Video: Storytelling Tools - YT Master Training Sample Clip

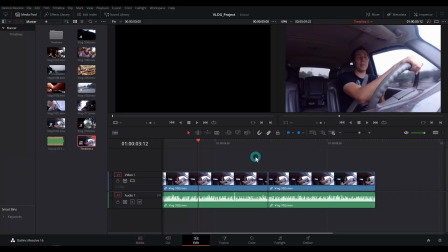So here I have an edit where I'm cutting my line and I'm saying, but when you get up early and do creative stuff, and I'm cutting out when you get up early. But when you do creative stuff, it's kind of, and just turning it into a new sentence, when you do creative stuff.
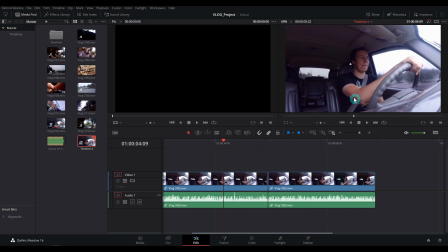Now, this is why we've talked about the structure of YouTube videos, because for a vlog, this doesn't really matter that we've cut out some time here.
When you do creative stuff, it's kind of part of the whole deal.
Again, a vlog is very informal.
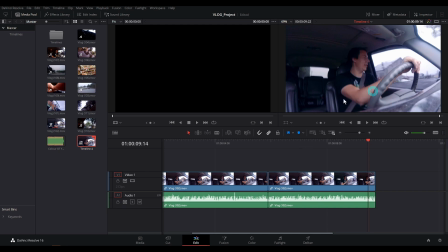It's not really that important that we cut out time. It's more about telling the story, right? Now, if we wanted to hide this, we could put B-roll over it.
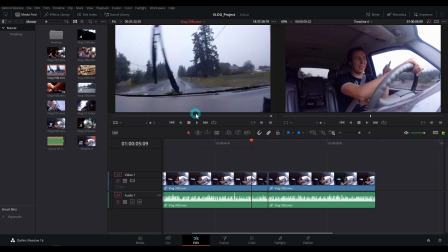So if we went over to our driving B-roll, let's say, and we just grabbed a piece of this,
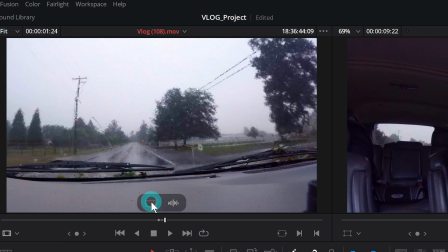I can grab this little film strip here and drag just the video down
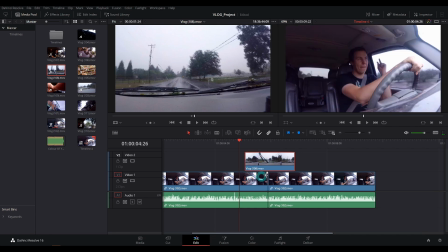over this edit. And that will hide the fact that I'm switching in between clips here. Now, the audio might not come through perfectly because it's a really rainy day and that just might not work, but you'll get the idea.
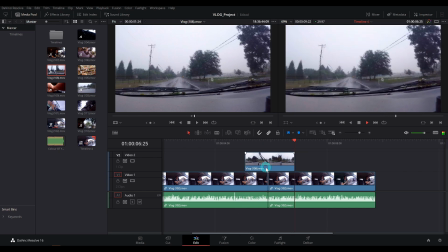But when you do creative stuff, it's kind of part of the whole deal.
So now what we've really done is just cut to something else while we switch. It's kind of like misdirection, right?
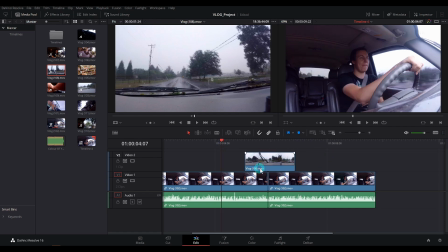Just kind of like doing a magic trick. Like, all right, let's listen to the story. Let's look at something visual.
Stuff, it's kind of part of the whole.
And we don't have to worry about this jump cut here.
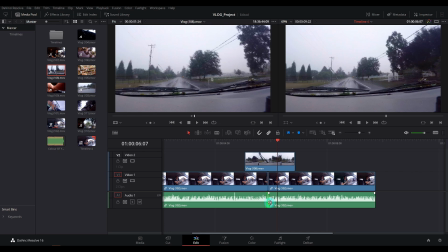In fact, if you wanted to, you could hold down Alt and click on this transition here, right click, and say add 6-frame cross dissolve.
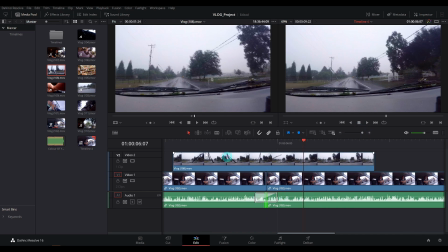And that will add a fade to my audio.
When you do creative stuff.
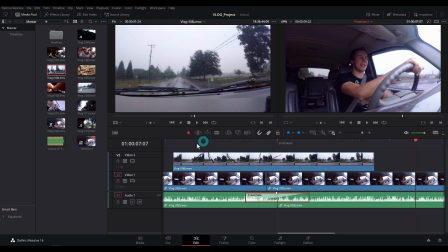And we can adjust this around to kind of fade that rain sound.
But when you do creative stuff.
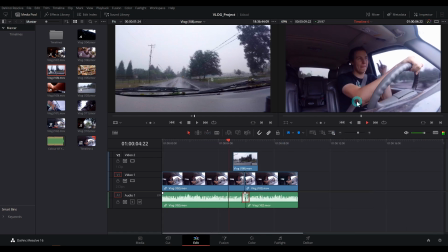And then it kind of softens that out a little bit.
In the world. But when you do creative stuff, it's kind of part of the whole.
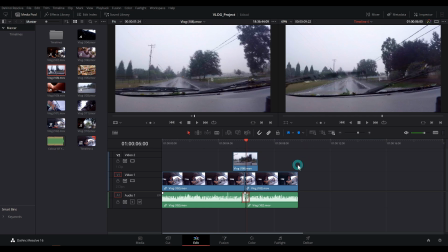And now we have a story that looks like no time has passed. So it just depends on what you want to convey to the audience. Do you want to convey that time has passed? Do you care? Does it matter? Or do you want to make it seem like it's all one sentence without any time passing?